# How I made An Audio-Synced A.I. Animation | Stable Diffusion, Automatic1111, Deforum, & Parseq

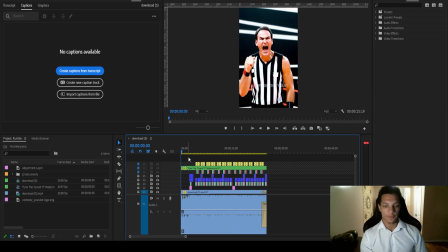(7:59)
so it adds a lot more oomph to it a lot that i couldn't do in the actual generation so you can see i added let me mute so you can see i added some zoom with the intro and
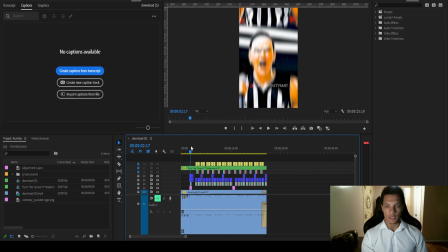(8:14)
then as soon as it started transitioning into the base i added like a red strobe light and then a transition and then it kind of morphs into a skeleton and then i added that little z translation on
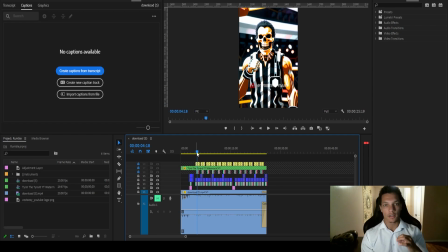(8:29)
every kick to aid in the animation change and let's zoom in here a little bit more it's probably too much so there are a few transitions i added we'll go
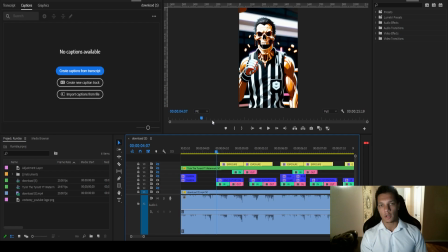(8:40)
over them real quick now i'll also include a download link to all of these transitions in the tyrant empire discord so if you're interested joining and want to get your hands on these check the description down below so we have the lens distortion that i wanted on every wub so you can see
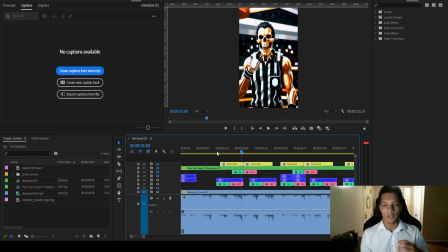(8:59)
that it just really emphasizes the so i put the strobe light on an adjustment layer just to go with the drums a little a little bit and then at the same time I have the camera fly effect to add
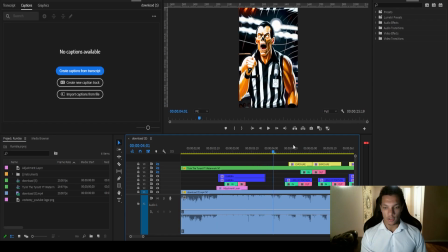(9:19)
some chaos to it and then to transition into the beat and then I added some light flares where did my Chris go I added some light flares in the with the exposure transition and then I added this to every kick
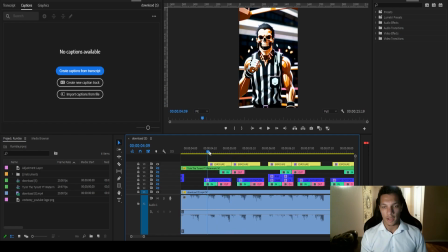(9:36)
just to give it a little bit of a flash just really emphasizes the punchiness of the kick last effect is the RGB shake now I added
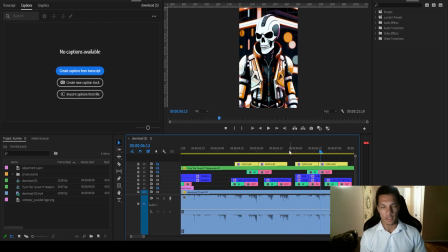(9:48)
this to the end of the four bars and there's a lot of frequency modulation in the track just give it more variation and it I feel like that fits it really well just kind of like a little chaotic feel
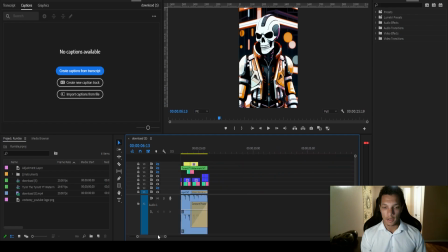(10:02)
to it then other than that all I did was throw the watermark on
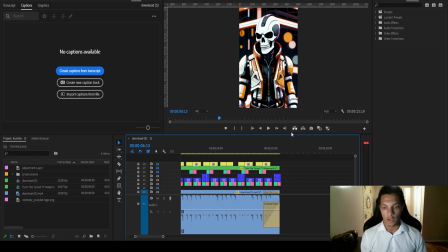(10:08)
it throw a cross dissolve at the end and a constant power at the end of the audio track as well just to smooth it out and finish it off so once i
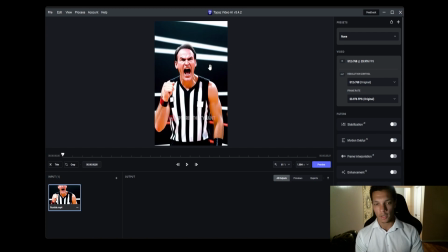(10:16)
finished up in premiere pro i exported it and then imported it into topaz so i can upscale it to a 1920 by 1080p or rather 1080 by 1920 the vertical orientation and then i bumped it up from
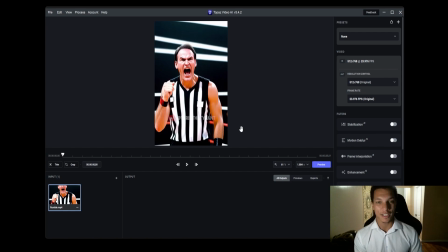(10:32)
20 fps to 60 fps to make it a lot more easy on the eyes and then And it also makes it look a lot smoother, less flashy. Very good tool. So hopefully you found this workflow very insightful. I hope that you've learned something and can actually implement some of the techniques. Click the link below to join the Tyrant Empire Discord. It's a private discord invite only, but link is down below if that interests you. Definitely post your work. I want to see what you create. And if you have any other ideas or feedback on videos like this, definitely let me know in the comments below. I hope you have a great day. Thank you very much
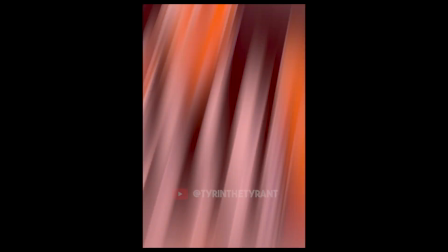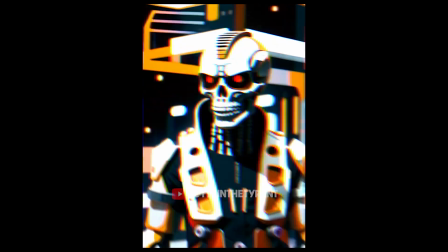(11:15)
Outro Music